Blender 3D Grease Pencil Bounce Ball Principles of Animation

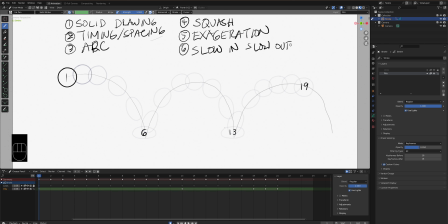742s
Having your timing set, okay, having our timing set right here. When we draw our shapes, that's basically post to post. Okay, that's post to post,
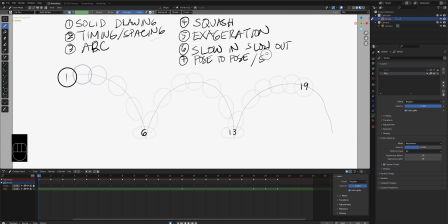759s
and we also have the straight ahead when we actually do the in between. Straight ahead. All right, there's a few more we can add here with staging, how we kind of present that, and we can also add
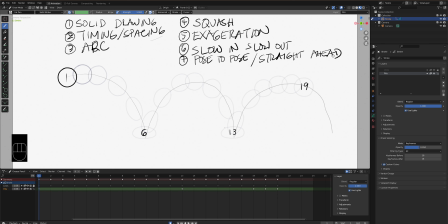780s
appeal, how we want to shade that ball later on and make it more like a ball. But for now, we want to concentrate on the perceivable animation motion.
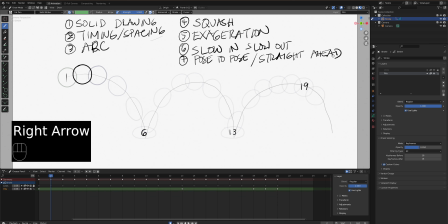791s
Okay, so we are doing our frame by frame here. I'm moving my arrow key. Okay, and as you can see here, we are having those bunch up right there where our spacing is. Okay, so let's talk about timing and spacing.
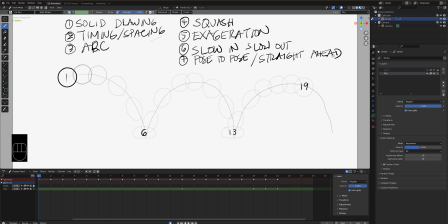811s
So timing, it's same thing with post to post, is where you position your major keyframes. Okay, in this case it will be 1, 6, 13, and 19. Okay, all right, so after that we're gonna create our spacing.
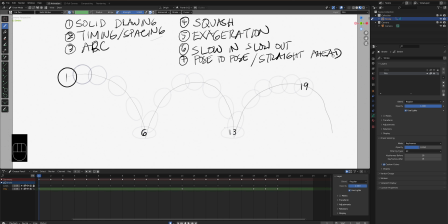827s
Okay, so our spacing basically is how we want to slow down or speed up our animation.
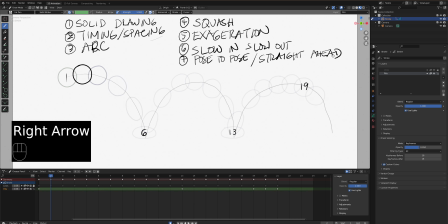835s
So the spacing on frame 2 and 3, they're all kind of bunch up together.
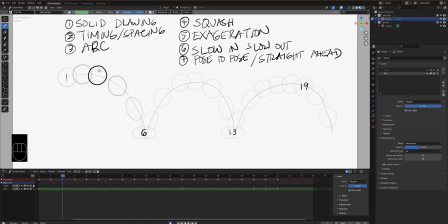841s
So you can see right here, they're very close to each other. Okay, so when you bunch them up like that, it slows down the animation. So at its highest point, the ball on frame 2, 1, 2, okay, and then frame
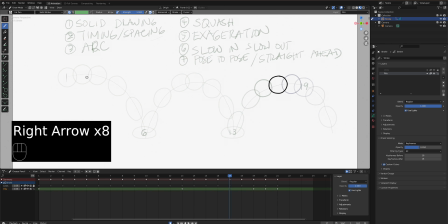859s
9 and 10 right there. Okay, what is the other height one? Okay, right here around 17, 18, 19. Okay, that's its highest point. And what's happening to the ball's speed? It's slowing down, okay, at its highest point.
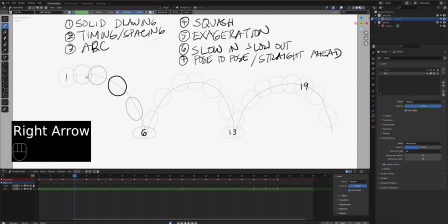874s
And then on its way down, it starts to accelerate. So as you can see here, frame 3 and 4, they're not even touching.
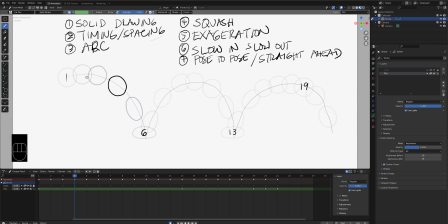882s
That means that ball is moving faster. So frame 4 is faster. And there's an even bigger distance from 4 and 5 and through 6.
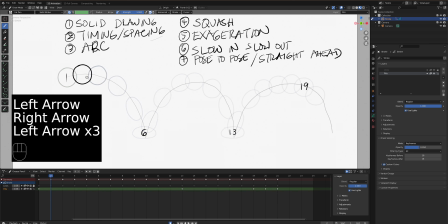893s
Okay, so that means the motion right here would be fast. So let's play that animation right there. So you can see it kind of slows.
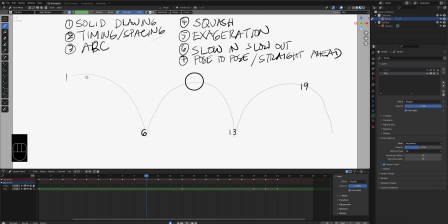899s
It's still a pretty fast animation, don't get me wrong. Um, but on the spacing, it's there's a variable change in speed when it's on top and then going down.
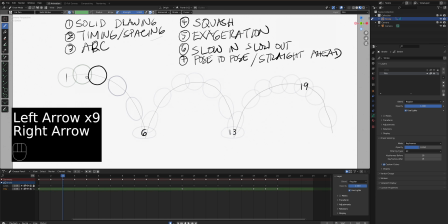911s
Okay, so that's what you want. So that's what we meant by spacing. Okay, so the more you bunch them up, the slower your animation speed is.
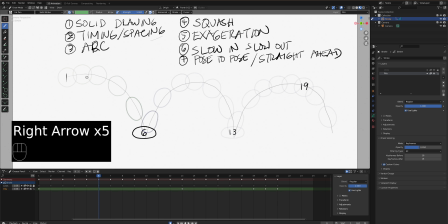919s
The more you spread them out, the faster your animation speed is.
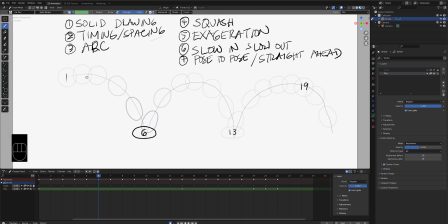924s
Okay, so that's timing and spacing. Okay, number 3 would be our arc. So that's the trajectory of the ball. Okay, so what's important here, not just on the arc, is the height. Okay, so if we are the highest point would be right here.
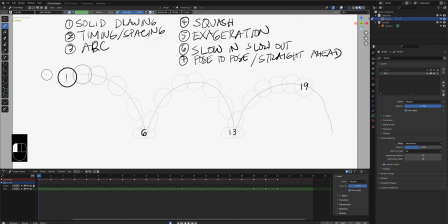942s
Okay, we go back to frame 1. So you want this to be the highest point, and then it's slowly going down as it loses energy. The other thing also with art that you want to pair it with is the floor.
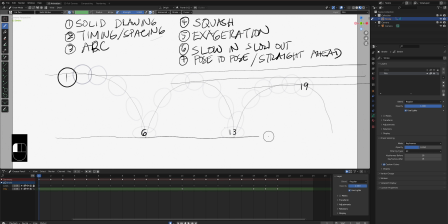960s
If we're drawing in flat, you want the bottom of that ball, okay, to be a straight line. You don't want this thing lower or higher. Then that means it's not a flat animation.
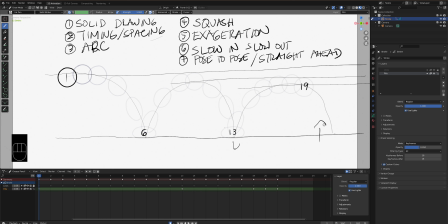975s
You're already considering perspective in your animation. Then you have to worry about the size of the ball decreasing or increasing depending on how close it is to the camera. But a flat like this, we want to keep it consistent. It lands on the same floor. It's not up or down.